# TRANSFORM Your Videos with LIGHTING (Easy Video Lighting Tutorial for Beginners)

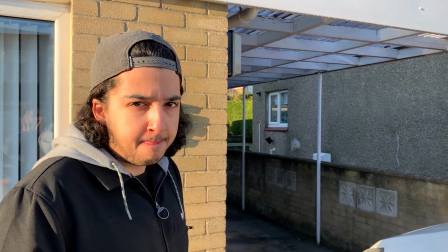(12:06)
He looks like a silhouette, but Imran, if you turn around, the sun is still blasting on his face from over there.
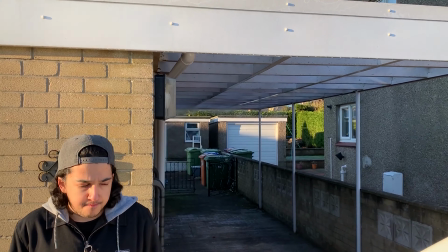(12:13)
So this example is simply going to be using a shade over here to soften the light.
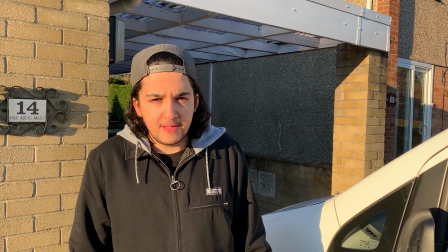(12:20)
So Imran, if you come forward first, we can see that he's barely able to open his eyes.
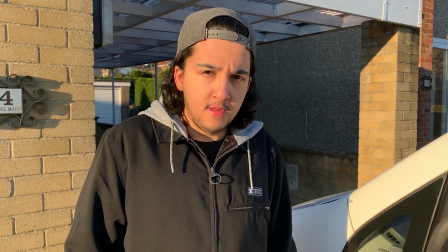(12:25)
The sun's really harsh. The shadows are really harsh as well. Now if you move back, Imran, keep going further back into the shade,
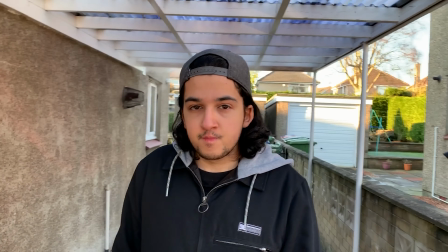(12:32)
and something as simple as using a shade like this now creates much more natural, soft lighting on his face. Okay. Now, if you aren't filming outside and you haven't got these fancy lights at your disposal, again, you can use free resources like your window, for example. So if you can manage to have a window, again,
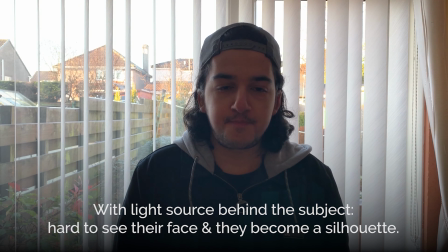(12:57)
never have the light source behind you like that unless you have other lights that you can have in front of you to fill in that shadow,
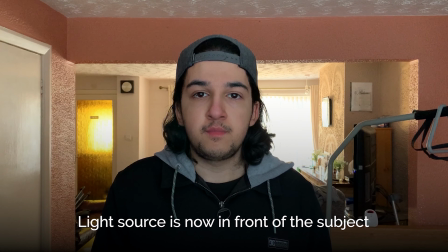(13:05)
because you'll become like a silhouette and that's not a good look to have. You want to have the light in front of you.
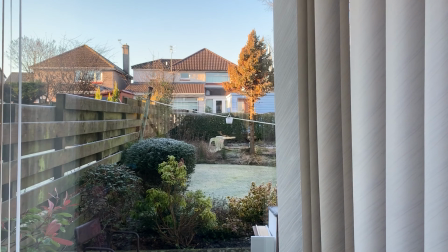(13:10)
So simply turn around and using something like your window and opening up the blinds,
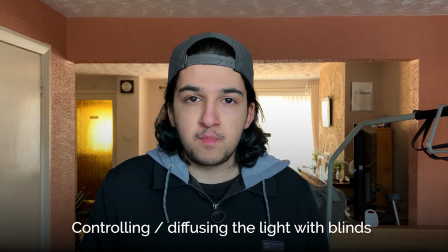(13:16)
for example, can introduce enough light to make you stand out. And if you want to, you can turn around at a 45-degree angle so the window is over there,
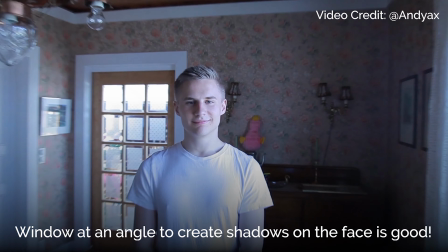(13:26)
again, to create that nice shadowy highlight roll-off look. So I hope that helped out, and I hope that you now will experiment with lighting on your own. Again, in conclusion, just very basically speaking, if you have no other lights at your disposal and all you have is your window or the sun, try not to have the sun or the window behind you to save yourself becoming a silhouette. Have the light source in front of you in some way to act as a key light, and then experiment with your background to make it look more interesting. If this was helpful, let me know. And of course, again, if you have any more questions, drop them below. I'll do my best to help you out. Also, if you're watching this on YouTube, I will have the links to these products down below somewhere if you want to check them out. Until next time, this has been super fun. Salam.